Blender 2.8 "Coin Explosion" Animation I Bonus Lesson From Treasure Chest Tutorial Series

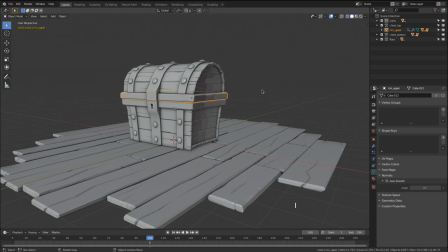8s
First things first, animate the lid bursting open.
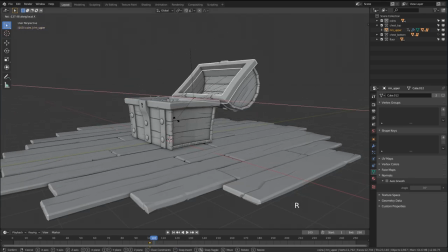11s
I'm doing this at frame 100 so I have some wiggle room before and after to establish a final shot duration. Keep the keyframes close together initially so the action is punchy, and then gradually increase the distance between keyframes so the action believably comes to a stop.
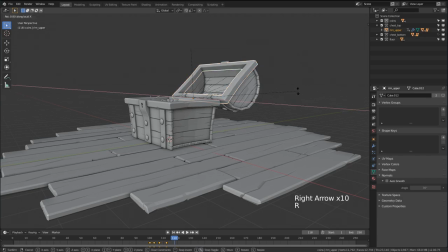27s
Remember that we're going for a bullet time-like effect soon after the explosion happens, which means we want to exaggerate the slowdown of the action more than usual. Also, it helps to make explosion noises like psh and psh to get this right.
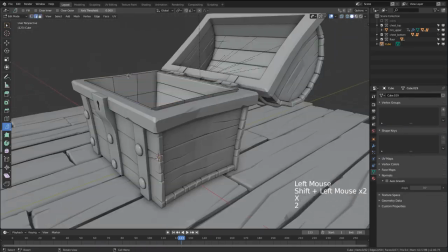41s
Once the animation is right, add a cube to model simple colliders to represent the interior surfaces of the chest.
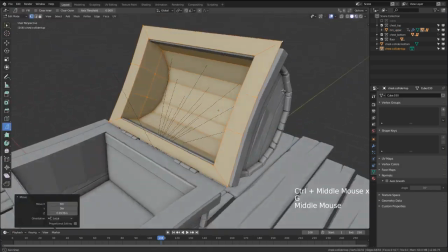49s
Then parent the top one to the lid rim so it follows the animation. Select both colliders and set them as passive rigid bodies.
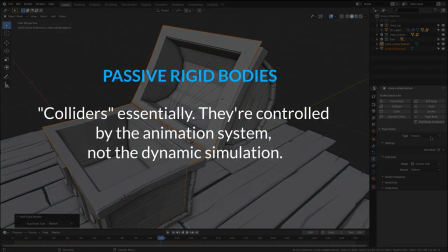57s
Passive essentially means they will be calculated as static or hand-animated collision objects.
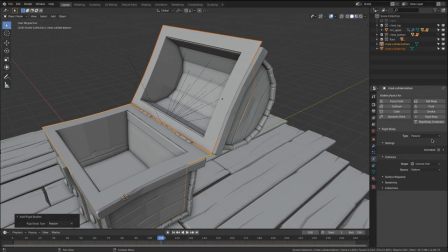63s
Be sure to enable animation in the rigid body settings as well, since we animated the lid. Also, change the shape for both colliders to mesh instead of convex hull. Change the setting for both by holding Alt when you click on the setting. Next, select all the coins by right-clicking on their collection.
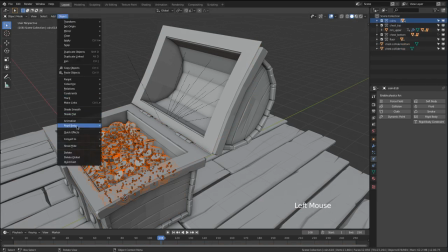81s
Note, I have a little over 1,000 coins. Set them as active rigid bodies.
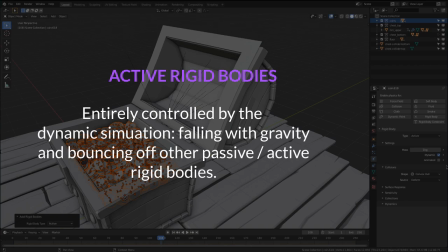86s
This means they're entirely at the mercy of the dynamic simulation, falling with gravity and bouncing off of passive rigid bodies as well as fellow active rigid bodies.
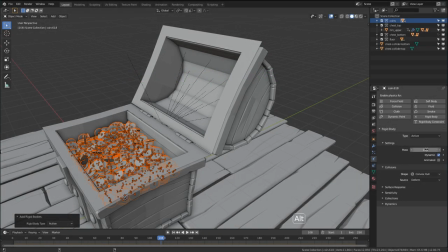95s
Also set their weight to 5 grams. The default 1 kilogram makes them way heavier than coins should be.
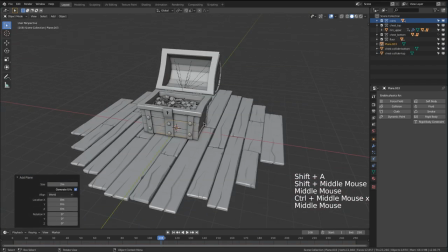102s
And one last collider, add a plane for the ground, and possibly add some extra edge loops if you find your coins falling through the floor.
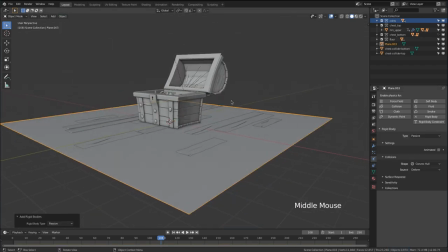109s
More geometry means less potential for penetration. Global rigid body settings are found in the Scene tab. I'm changing the start frame of the simulation to 97, a few frames before the explosion occurs, then end it at 200.
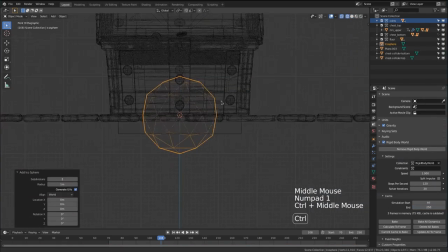124s
Finally, we can add the protagonist collider, an icosphere that represents a rapid expansion of energy that sends the coins exploding outward.
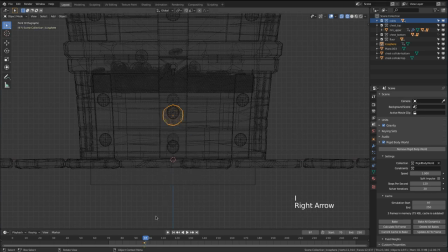133s
I first keyframe the object scaled down 4 frames before the explosion, then scale it up at the point of explosion, and scale back down 4 frames after so it stays out of the way of the bouncing coins.
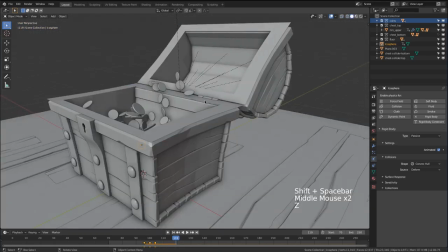144s
Hit play in the viewport to watch the simulation occur, and if your burst is underwhelming, increase the scale up keyframe of the icosphere.
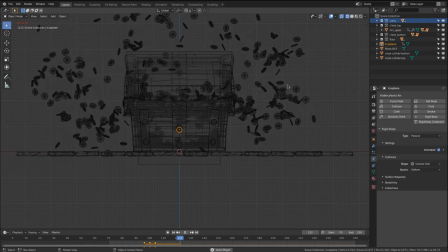152s
I also found that the coins burst too far outward and leave the camera frame too much,
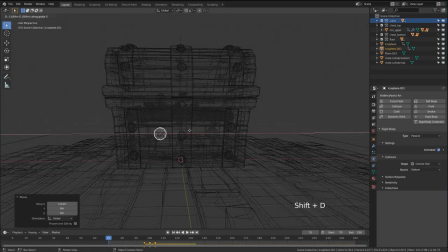158s
so I duplicate the icosphere so the energy keeps most of the coins central.
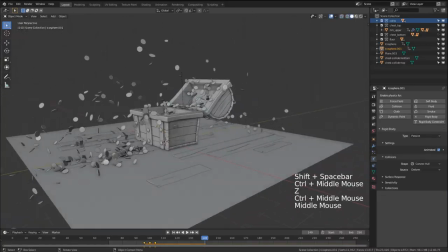163s
Again, explosion noises are crucial to dialing in this effect correctly.
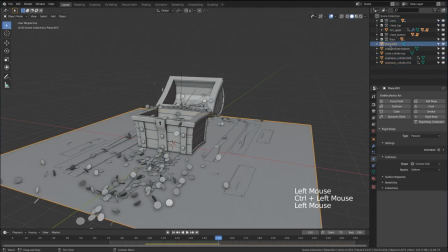168s
Let's clean up the scene a little bit by adding all the colliders to a collection that can easily be hidden in the viewport and in the render.
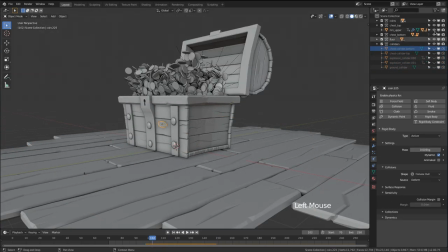175s
If you have any problematic coins pass through the colliders like I do, simply disable it from the viewport and from the render.
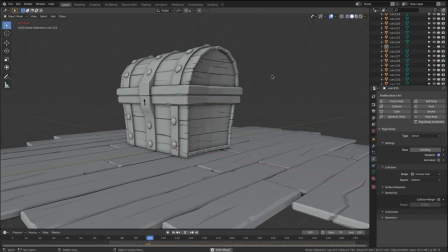182s
Easily focus on any specific coins with the period key on the number pad in the outliner.
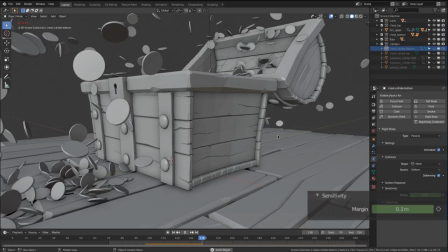187s
You can also adjust the margin values for your passive and active rigid bodies.
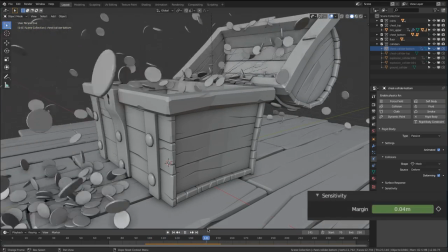192s
Higher values make penetration less likely, but also increases the collision gap.
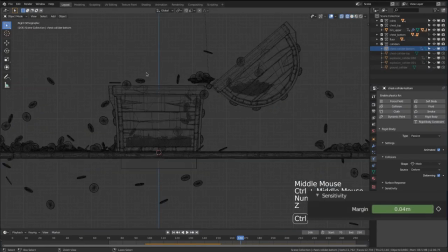196s
You can see here how my coins are resting on the bottom rim with a noticeable gap.
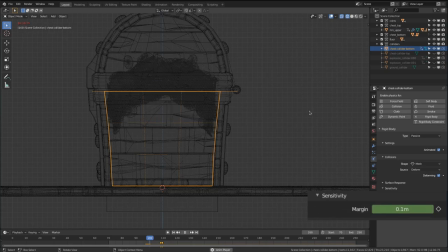201s
So I keep the margin high to avoid initial pass-through, and then animate the margin value lower for when the coins fall, so they rest believably on the rim.
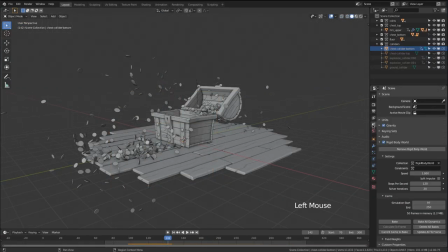210s
The final aspect of the rigid body simulation is the bullet time slowdown effect. Conveniently, the global rigid body settings has a speed option. We can simply add a keyframe at 1, the normal rate, shortly after the explosion occurs,
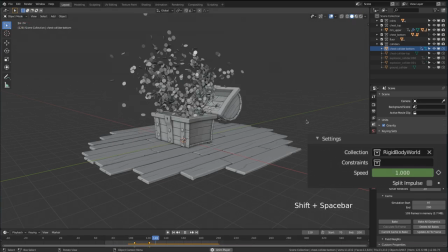225s
then add another keyframe lowering the rate to 0.2, 10 to 15 frames later.
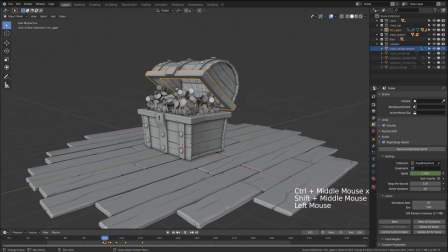230s
Playback the animation several times and fine-tune the placement of these keyframes till the effect is just right.
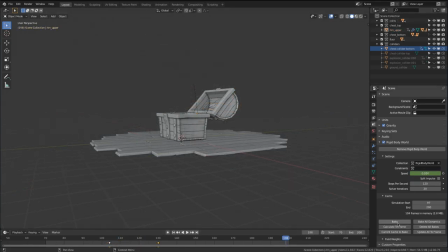237s
Then bake your exquisite simulation.
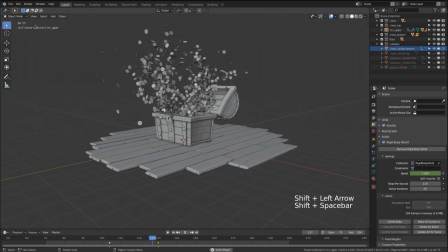243s
Now it's time for the camera.
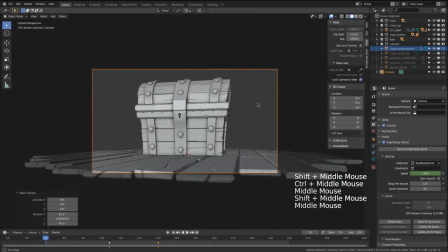244s
Add a camera object and lock the camera to view, positioning the angle centered on the chest, looking slightly up from below.
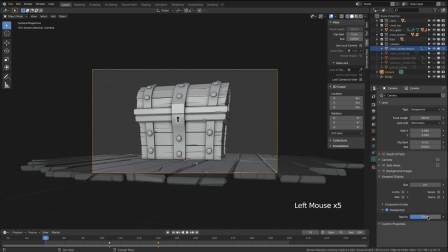252s
Once you're happy, disable the lock camera to view and add an empty to the center of the scene.
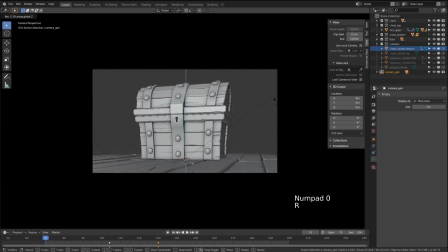257s
Parent the camera to the empty and rotate the empty to achieve camera spin.
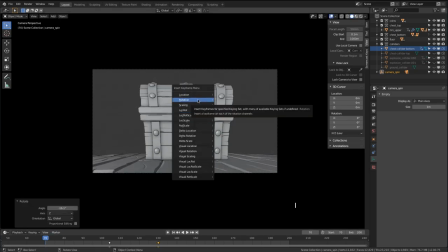262s
Add a keyframe to denote the beginning of the sequence, frame 70 in my case,
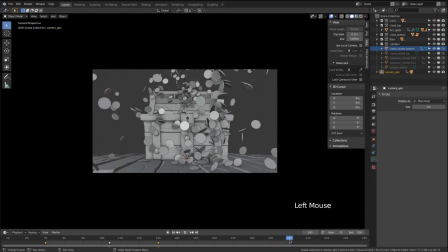267s
then rotate the empty around to the other side and set an end keyframe at 200.
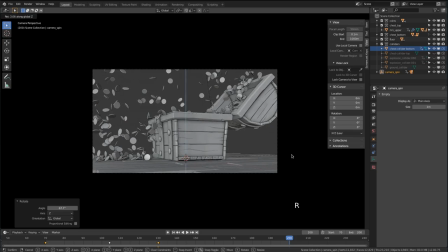272s
This gives me the final duration of the shot as well as some introductory spin of the chest before it bursts open.
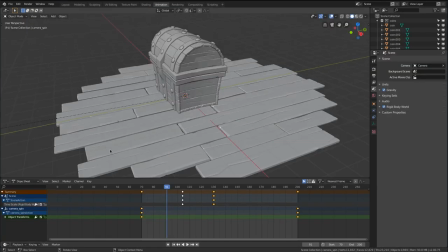279s
Switching to the animation workspace, let's set the empty's keyframes to linear so the motion is consistent.
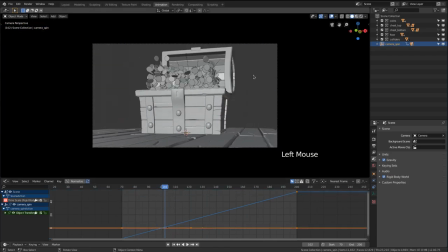285s
No slow in or slow out. Oh, and for the bullet time slowdown, I need to add another keyframe shortly after the explosion to slow the turn. Now, what's an explosion without camera shake? I like to start the shake a few frames before the burst, so a default keyframe at 97.
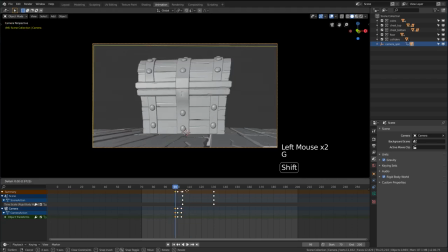303s
Then every two or three frames, add a new keyframe, randomizing the camera's angle.
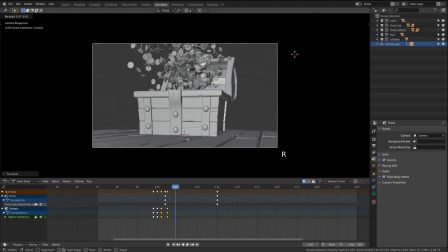308s
After three close together, I start spreading new keyframes further apart, slightly diminishing the angle differences of each. Finally, shake frames 6 and 7 are spread much further apart to cover both the slowdown of the shake and the slowdown of bullet time.
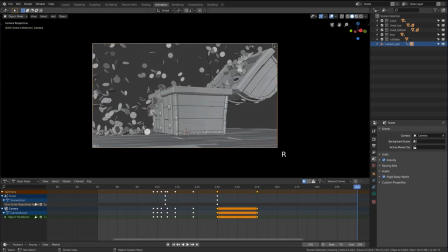324s
Lastly, I slowly rotate the camera upward to follow the coins, smoothing their F-curves to taste.
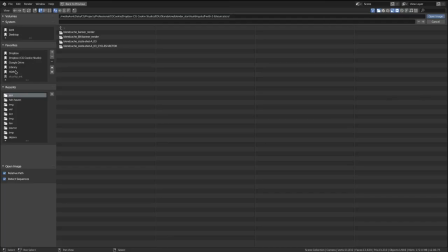330s
For lighting, I like to start with a nighttime HDRI environment texture.
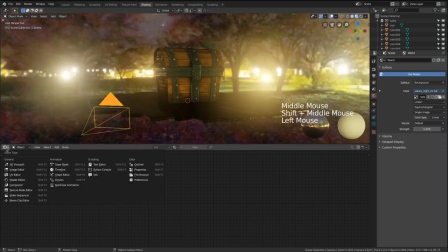335s
This yellow is not what I'm looking for, so I hue shift it to blue in the shading workspace.
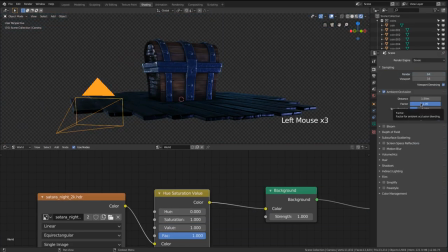340s
Then we can enable the usual Eevee suspects like ambient occlusion and screen space reflections. I'm starting with a cool world and then adding really warm lights to both sides of the chest.
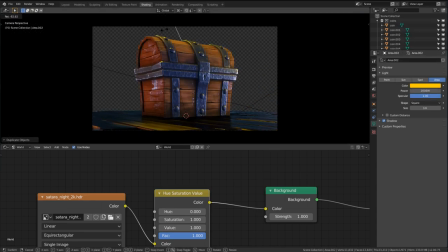351s
I'm keeping things stylized and saturated.
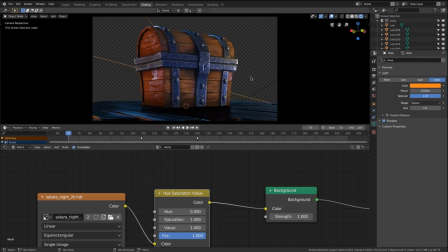354s
One more light from the upper back, a cool blue light, and then select all lights and Alt-click to enable contact shadows for each one.
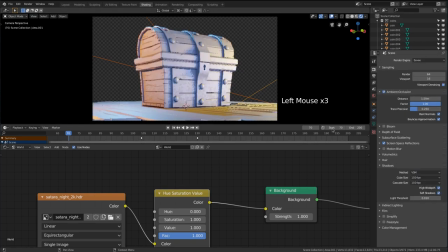363s
For this shot, I want to do almost everything in the render, including a background gradient plane.
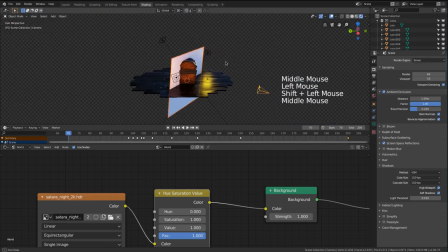368s
To do this, I look through the camera and add a plane and choose to align it to view.
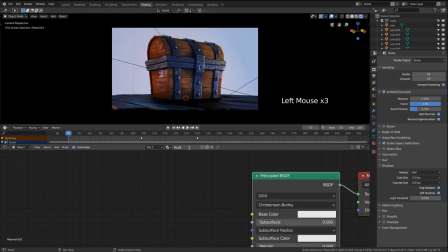374s
Parent to the camera and move it backward behind the overall scene. Now we can add a material and a gradient texture.
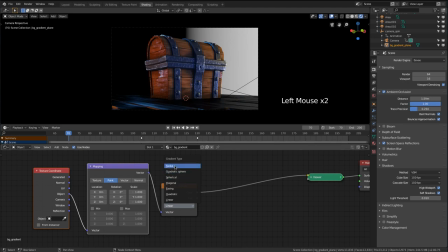381s
Object coordinates into a spherical gradient will create a circle in the center of the plane, similar to a vignette.
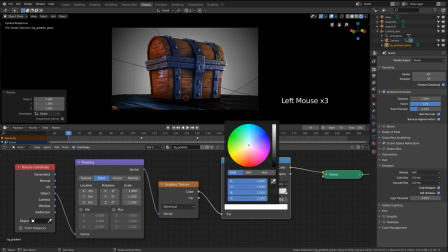388s
I make it blue to correspond to the cool fill of the HDRI environment.
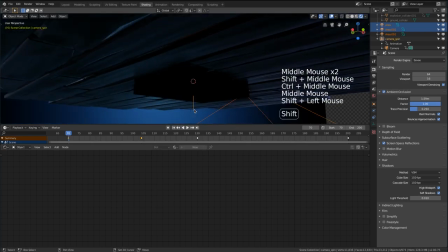392s
And finally, I want to add some volumetric fog so we have some depth in this scene.
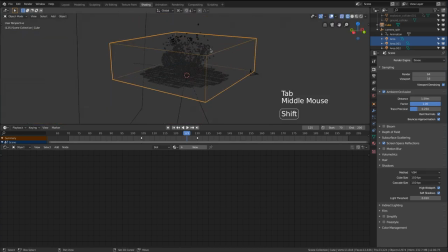397s
Scale a cube in edit mode to encompass everything, add a material and swap out the principled BSDF for a principled volume shader node.
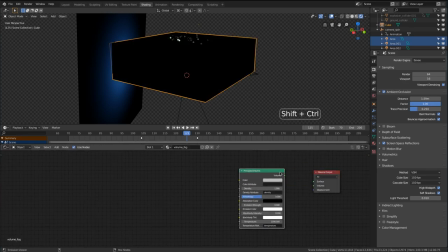406s
Once again, we will use the gradient texture to define the density of our fog.
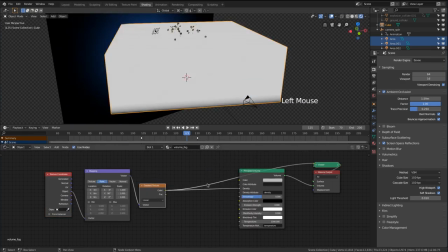411s
This time the default linear gradient works, but needs object coordinates and rotation in the y-axis.
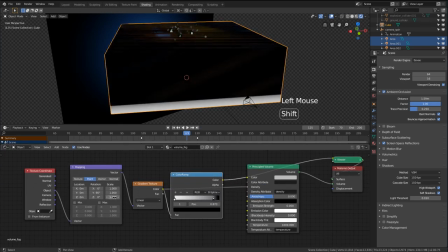417s
Use a color ramp to dial in the vertical falloff of the fog.
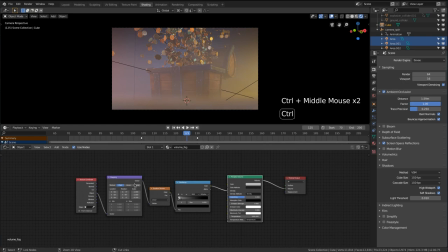421s
And the last thing I want from the fog is to feel broken up, which makes it feel more like smoke now that I'm saying it out loud.
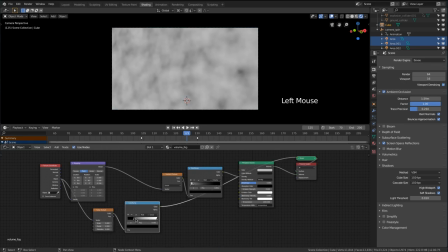428s
A noise texture is great for this when overlaid on the vector input.
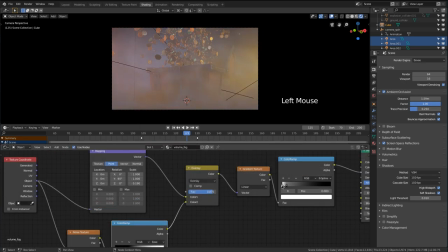433s
Dial down the white flag to diminish the strength of the fog. And yeah, Eevee volumetrics are pretty amazing, by the way.
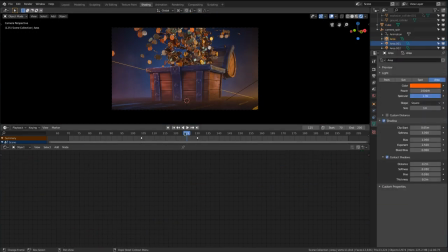440s
Oh, and I forgot one of the usual Eevee suspects, bloom. Turn that junk on.
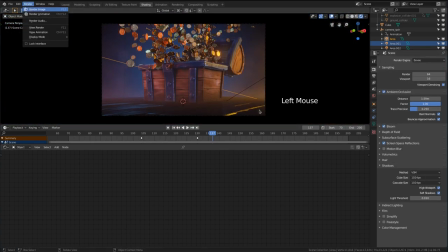444s
Yeah, that's looking good. The only other thing I want in the render that Eevee can't currently do is object motion blur. This is where we tap into cycles for some hybrid nuttiness. First, I make sure all my objects are put into reasonable collections,
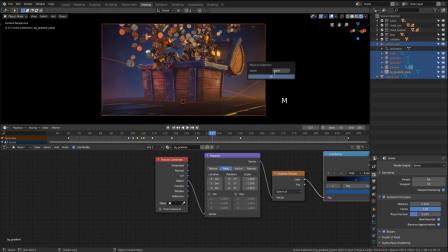460s
like throwing the volume fog object, lights, and camera into a render collection. These will all be disabled in the cycles scene to save render time. Rename the scene Eevee and view layer to Eevee Beauty. Then create a linked copy of the scene and call it cycles and the view layer cycles vector.
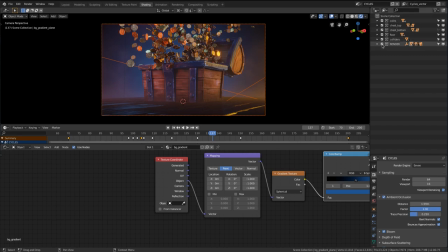479s
Disable the render collection and switch the engine to cycles.
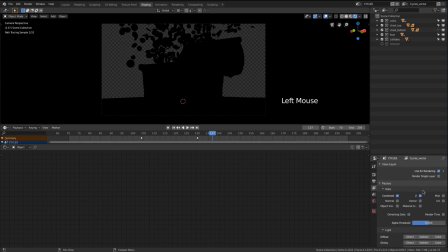482s
Enable the vector render pass and change render samples to 1 and performance tiles to 64. Remember, we only need the vector pass. We don't want to wait on cycles any longer than we have to.
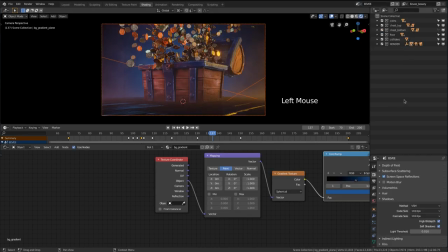493s
Now we can jump back over to the Eevee scene and make sure our colliders are disabled for rendering. Then find a frame that we know has a lot of motion, like as soon as the chest bursts open.